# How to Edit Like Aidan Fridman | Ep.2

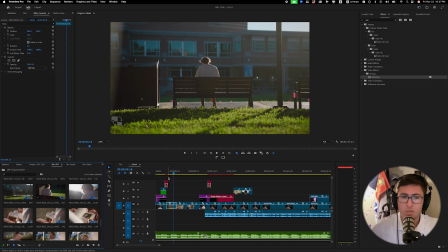(4:18)
And so typically I would spend less time on the B-roll, but I just wanted to accentuate it. So that's why we've got these big long gaps.
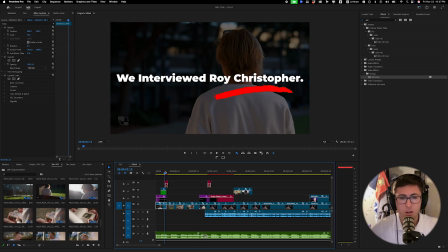(4:25)
Watch.
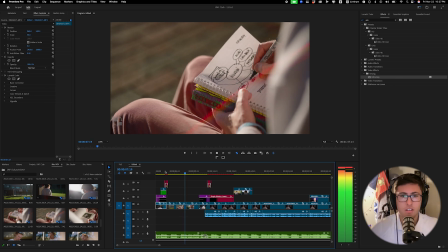(4:29)
Look at that. Establishing a chill vibe.
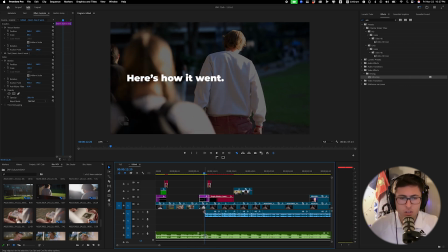(4:36)
This shot is again just the text over there, and then this has just Lumetri color, where I just brought down to what I bring down. I brought the exposure down. So I just brought the exposure down just a bit. I can bring down a little more. There you go. Boom. Another transition over there, and then a lower third.
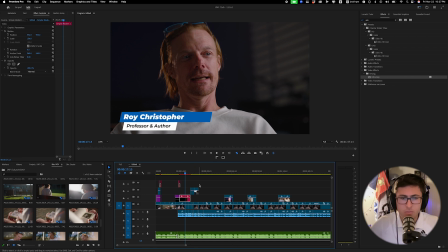(4:57)
And yeah, then always two pieces of B-roll. This is a different camera angle.
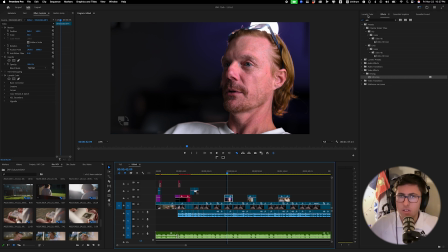(5:02)
I used it once. I did not like the colors very much. Let's see if I can fix just a little bit. The colors were a bit strange, but Yeah, second camera angle, cut to that. 2 pieces of B-roll again, 2 pieces of B-roll,
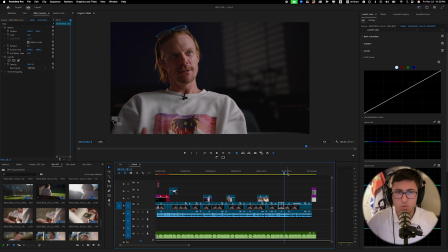(5:17)
lots of cutting and lots of focus on him because his story is just fantastic and this shot is just sexy.
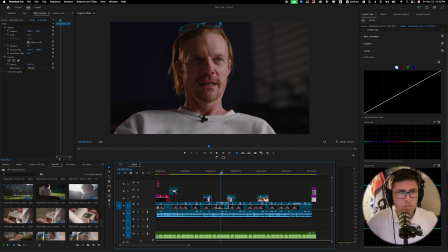(5:25)
I have a couple of zoom-ins here. Where's a good zoom in?
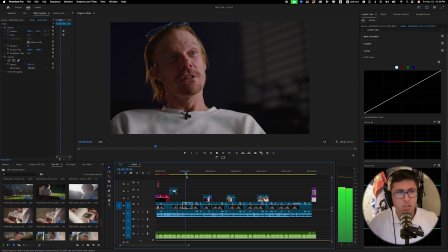(5:29)
Aha. Oh, so here's also, watch this. So that's essentially 2 keyframes.
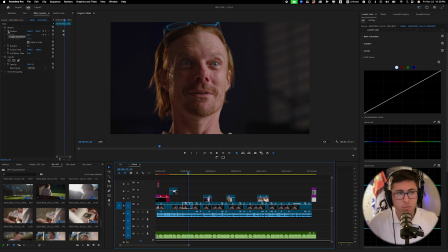(5:36)
You start it at 70, press this timer button. Watch, zoom in a little bit.
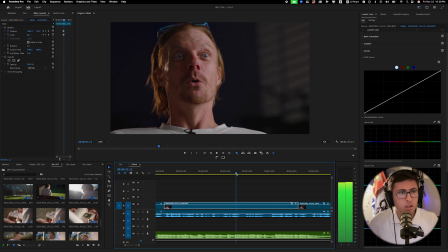(5:42)
All right, so what we got? So the clip is at 70. Then when I get to the when it starts to start your keyframe.
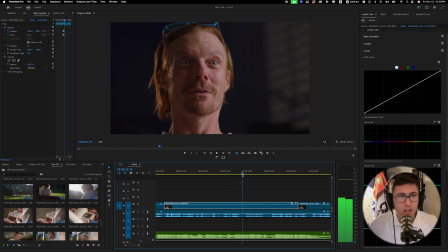(5:54)
It's gonna make you these 2 diamonds. Then when it at the end of it, make 2 more keyframes, one of the scale and one of the position, and move it to where you like it, and then you get the yeah, that's pretty cool. And cut. See that?
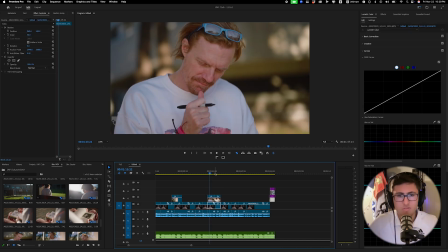(6:14)
Pretty much that's basically it. 2 pieces of B-roll again. The B-roll is just fantastic, just phenomenal B-roll, just a really great interview.
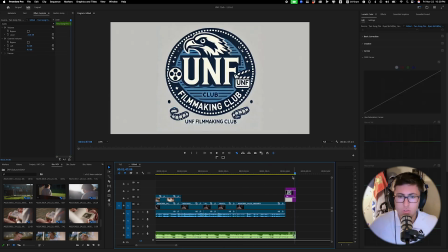(6:23)
And then at the end, what you do is, again, you get the logo and you get the color matte, and then you just end it like this.
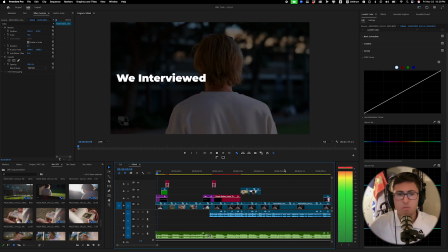(6:31)
Nice and simple. And that's pretty much how I edited that video.